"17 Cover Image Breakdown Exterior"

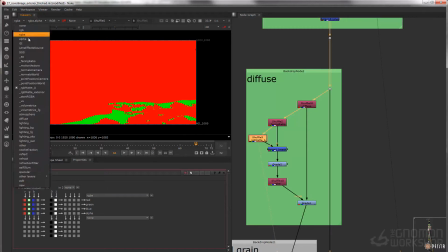So we have our rocks and our sand, and we're just taking the green channel of that,
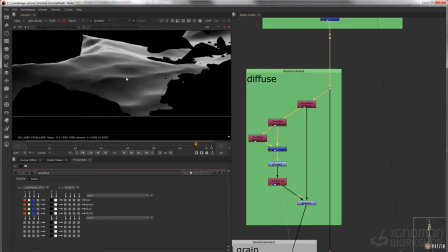and we're using that to grade this facing ratio pass, just like that.
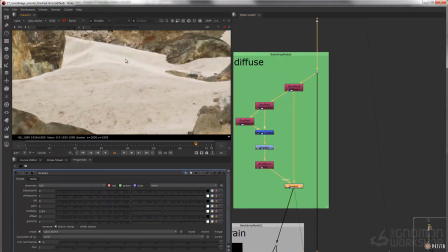And then we're using that to kind of lift and flatten out those areas to kind of make them feel a lot softer.
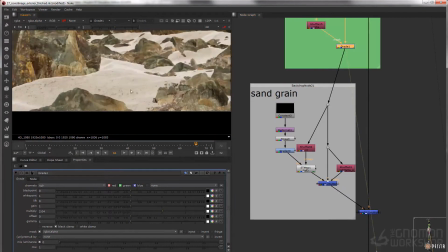And then we're adding some grain to the sand, so you can see that the 3D render kind of turned out a bit flat.
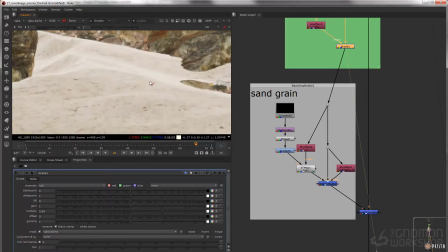There's not a lot of detail. The filtering really kills that high frequency texture detail. So what we're doing is we're taking this noise pattern,
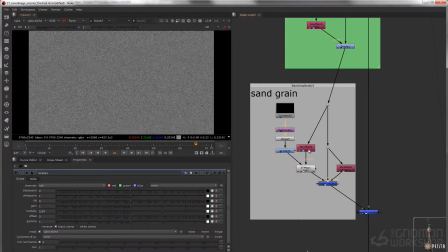you see right there, and then we're mapping it on using the UV coordinates, just like this.
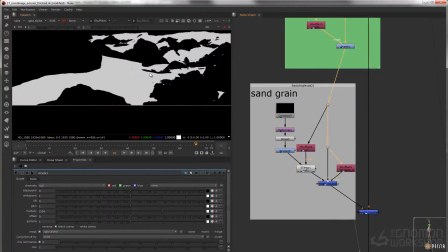And then we're essentially using that same mask that we're using up there for the sand to
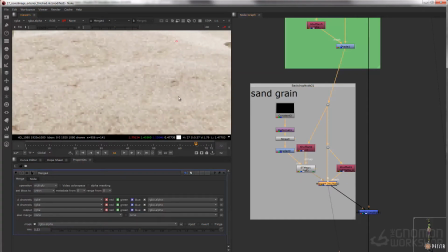mat this out and just kind of multiply that on a little bit so you can kind of see a before and after.
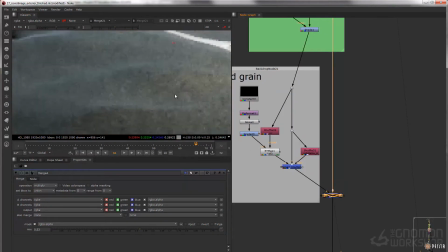And then that just gets multiplied over our lighting pass, so just like that.
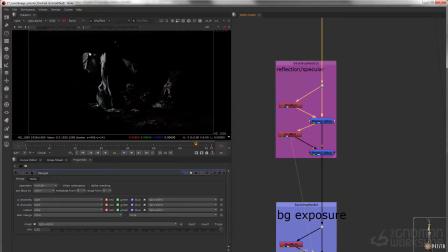And you can see we're adding on our specular and reflection information that just gets added on.
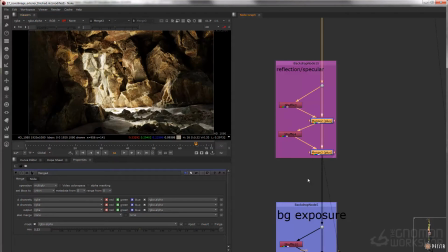There wasn't much tweaks done to that. We're doing a little exposure to the background.
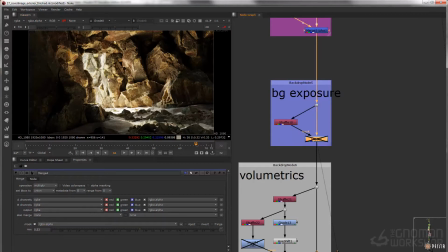So this area back here, just kind of make it feel like it's more outside right now. Everything's kind of like melted together.
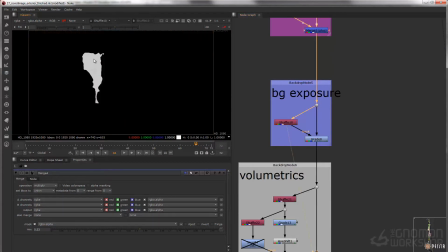That just kind of like lifts that exposure using that background mat that we created up the chain right there.
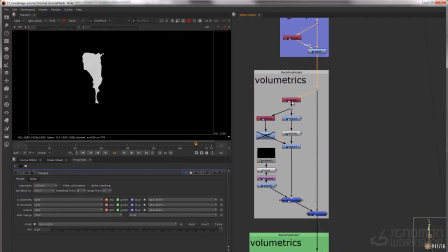Next up we have some volumetrics. So these guys right there. So I'm just shuffling out that volumetrics pass and I'm just using the red channel. And then I'm putting some grades on it like this.
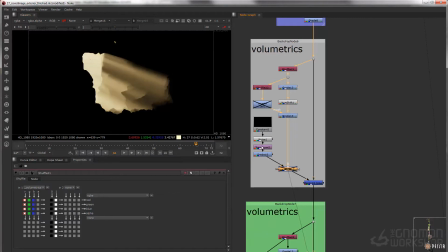And then I'm just giving it a little bit of texture detail like that. And that's just being used, being created by this noise pattern that we see here.
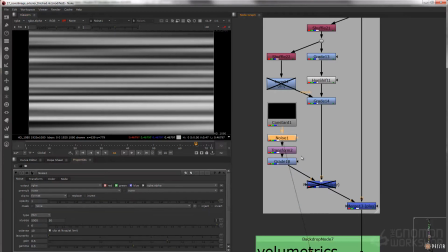So it's just a noise, and then it's stretched.
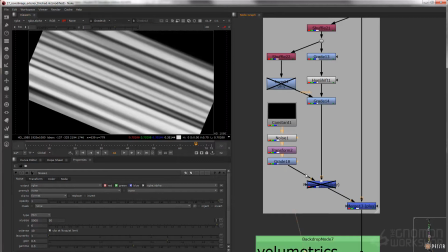Then we're transforming it and grading it a little bit. And then we're multiplying that on just like that.
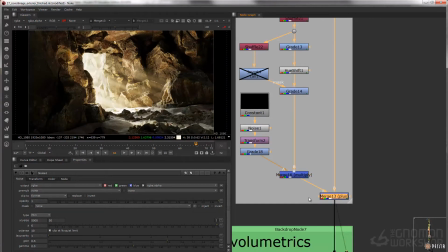And then we're just adding that on to our image just like that. Next up we have another layer of volumetrics.
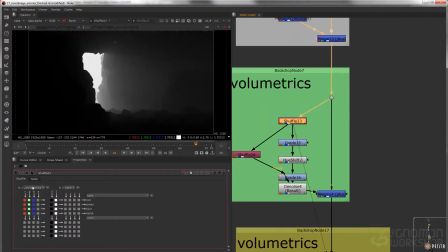So we're grabbing that volumetrics layer again and grabbing the green channel.
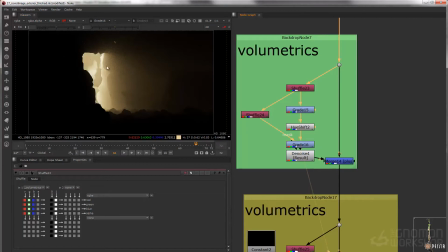We're grading it a little bit, just like that, and then we're using that background mat to kind of darken this down a little bit.
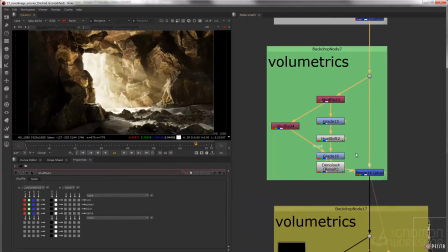You'll notice that the background turns out a little too hot, like that. So we're just darkening that a little bit. to not kind of make that so overpowering back there.
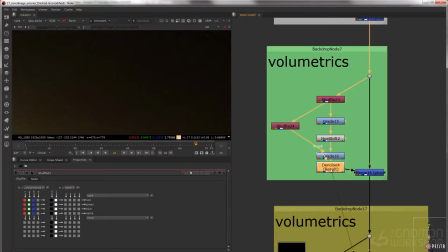And you can see we're getting quite a bit of grain here, so I'm just running that through to grain to kind of soften that up a bit so we don't see all that grain coming through.
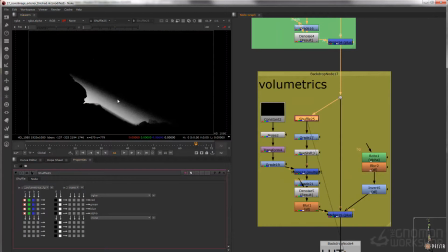We have another layer of volumetrics here, so our foreground volumetrics, and we're doing a similar kind of setup, just adding some hue into there.
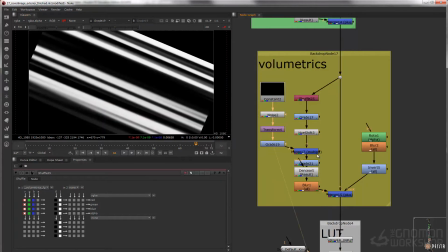And I've got another texture here that we're doing some detail to,
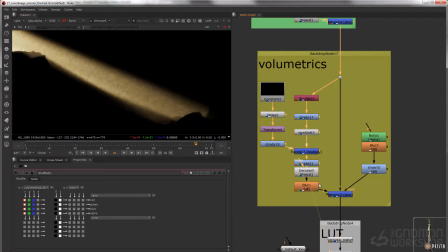just like that. Running that through a denoise. I'm also blurring a little bit to soften it up.
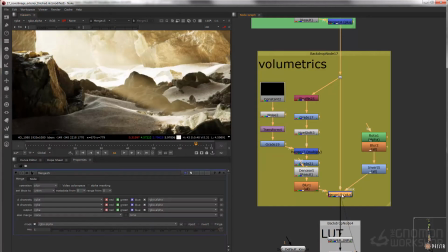And then we're just adding that on as well, just like that.
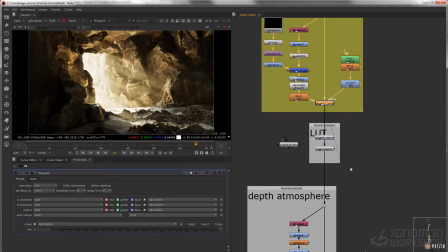And then we're baking in our lookup table, so we can switch over to sRGB and work that way.
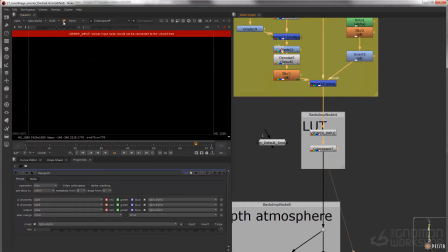So if I come down here and then just turn off IP for our viewer input,
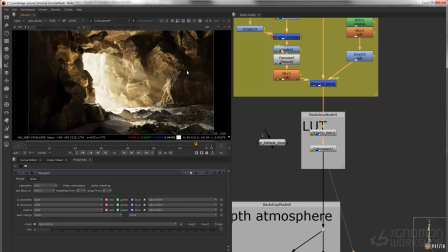then switch over to sRGB, we can continue working in sRGB. So next up we have some atmosphere.
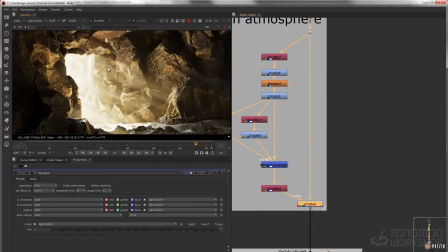So before and after the atmosphere, you can see we're kind of like lifting it as it goes back, which kind of helps with the scale.
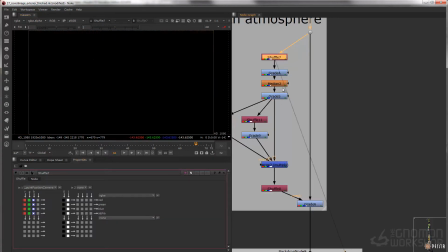So for there, I'm just shuffling out that point position camera pass and creating this using the grade node.
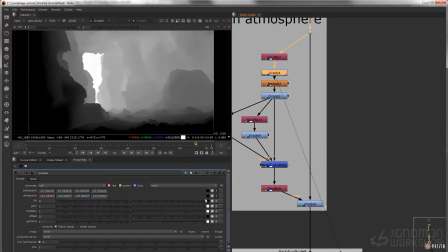So based on depth information, just like right there. We're throwing a medium filter on here to get rid of these fireflies that we're seeing here, just like that.
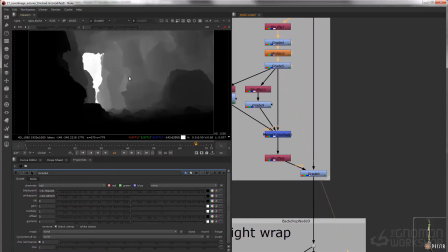Gradient to kind of push that back a little bit.
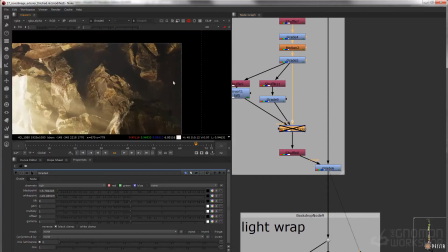And you can kind of see without this part, our shadow areas kind of get a little too lifted.
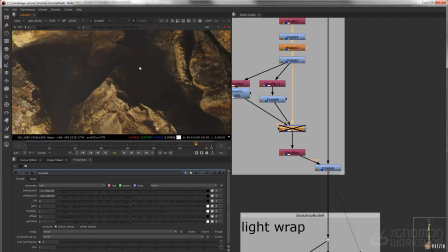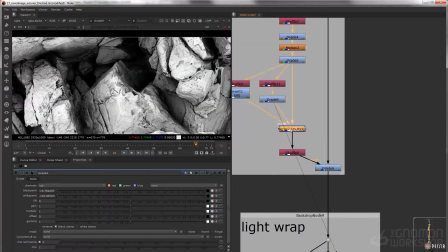And if we just use the AO pass to kind of knock that back a bit, it helps out with the shadow areas.
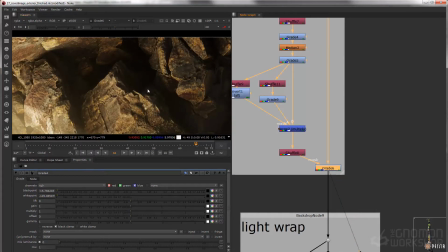Just like that.
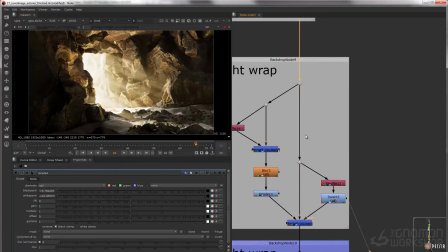Next up we have some light wrapping. So this is before, after.
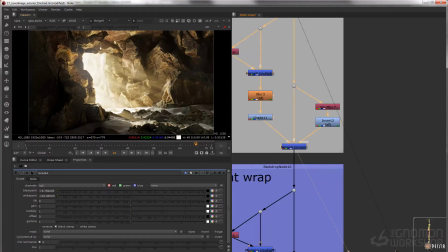So you can see we're kind of creating this bloom that's happening here.
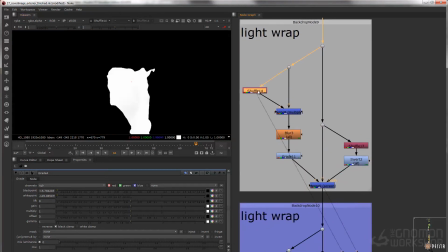So how I'm doing that is I am shuffling out that RGB matte exterior,
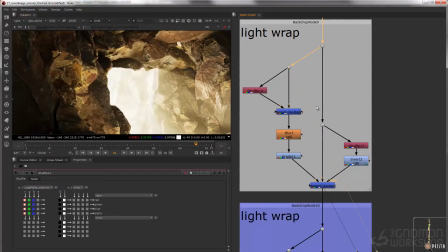multiplying it against our beauty pass that we already have here, and then I'm just blurring it out like that.
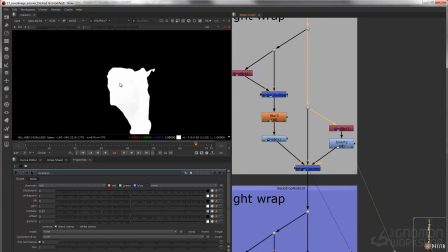I'm doing a little bit of grade, and then what I'm doing is taking the inverse of that matte and screening that on.
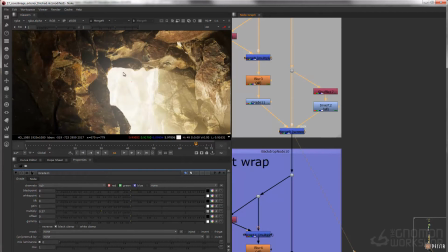So you can see if we don't have that matte, we're kind of screening over everything, but if we do have that matte, we're just getting this outside area just like that, which creates our light wrap.
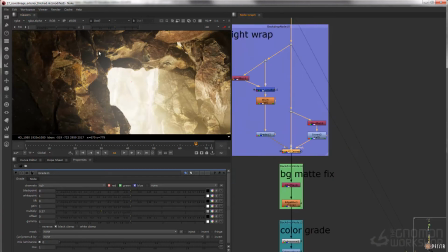Next up, we're creating another light wrap, but instead of making this really, really broad, what we're going to do is just make it really, really tight.
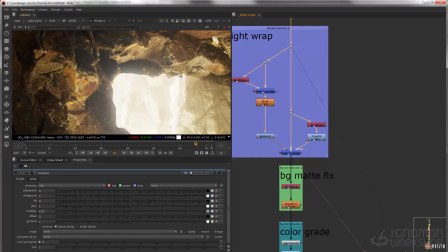So you can see before and after there, how we're just creating that bloom right along the edge right there.
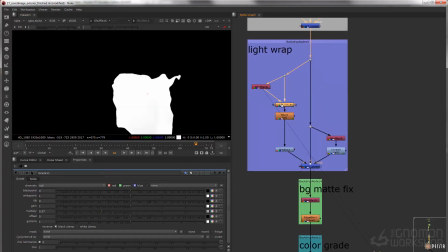So that's using the same technique, just that foreground matte, multiplied against beauty, blur that out,
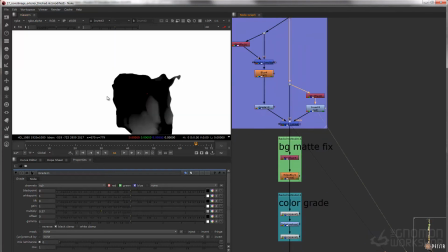a little bit of a grade, and then just using that mask to mask that out as well.
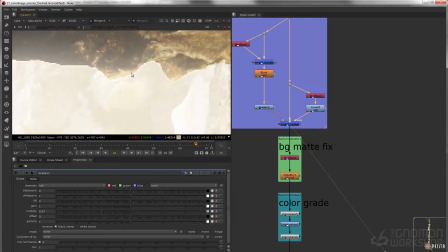Now you can see, since we did a lot of compositing work along this edge here, we're kind of getting this little kind of like aliasing halo effect. And what I did to clean that up was just to use an edge blur. So I shuffled out the RGB matte exterior into the alpha, and then use that to blur our edge right there.
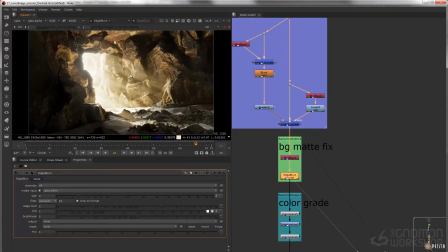Just kind of makes it a little bit more seamless. And next up, we have our color grade.
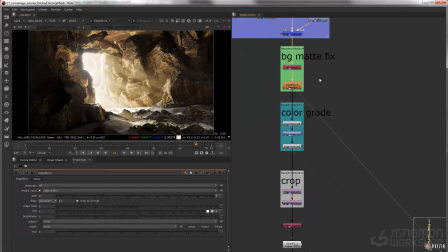So before and after our color grade. So you can see overall it kind of feels a bit greenish. There's not a lot of blues that are happening here, and that's exactly what this color grade is doing. It's just kind of making it a little more blue in the dark area, so it doesn't feel so green.
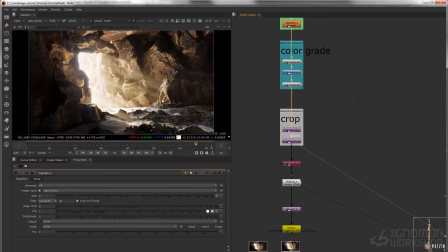And lastly, we have our crop and our lens distortion. So this is just cropping it, just like that, just for composition, and then we're just adding a little bit of lens distortion on there, just to kind of give it some distortion.
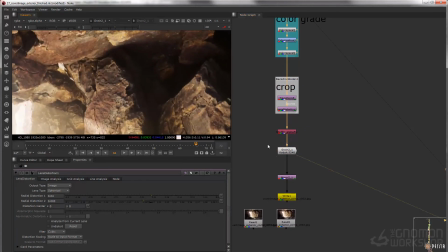And then final is just our film grain right there, just a subtle film grain over everything.
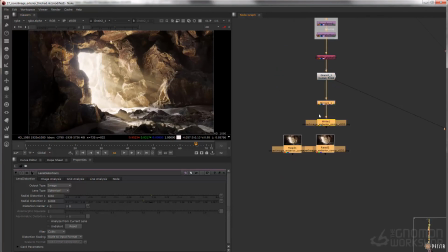And the last thing that you usually see a lot in my Nuke scripts is this little mirror node at the bottom. This is really, really handy for when you're doing bigger comps like this.
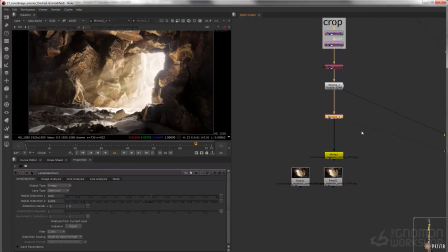You can kind of just come in here and toggle back and forth and kind of get a new perspective on this. A lot of times it's hard to see mistakes looking at the render the same way over and over. So when you flip it, you kind of get a better idea of what's happening. And then that's the final.
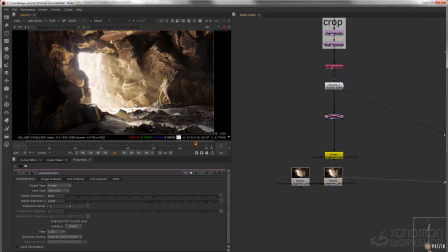Something else I want to talk about is this sand system actually kind of came later in the process. For a long time, the render looked like this. It just had rocks scattered at the bottom, and after a bit, it kind of felt like it was kind of missing something. It was kind of needed something, and sand was a good compromise to put in there.
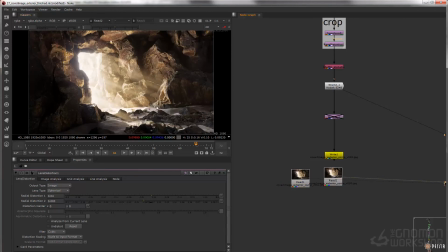So something that's really cool about Nuke and its multi-channel workflow is the fact that updating this kind of stuff is really, really easy, even though you make drastic changes like this in 3D.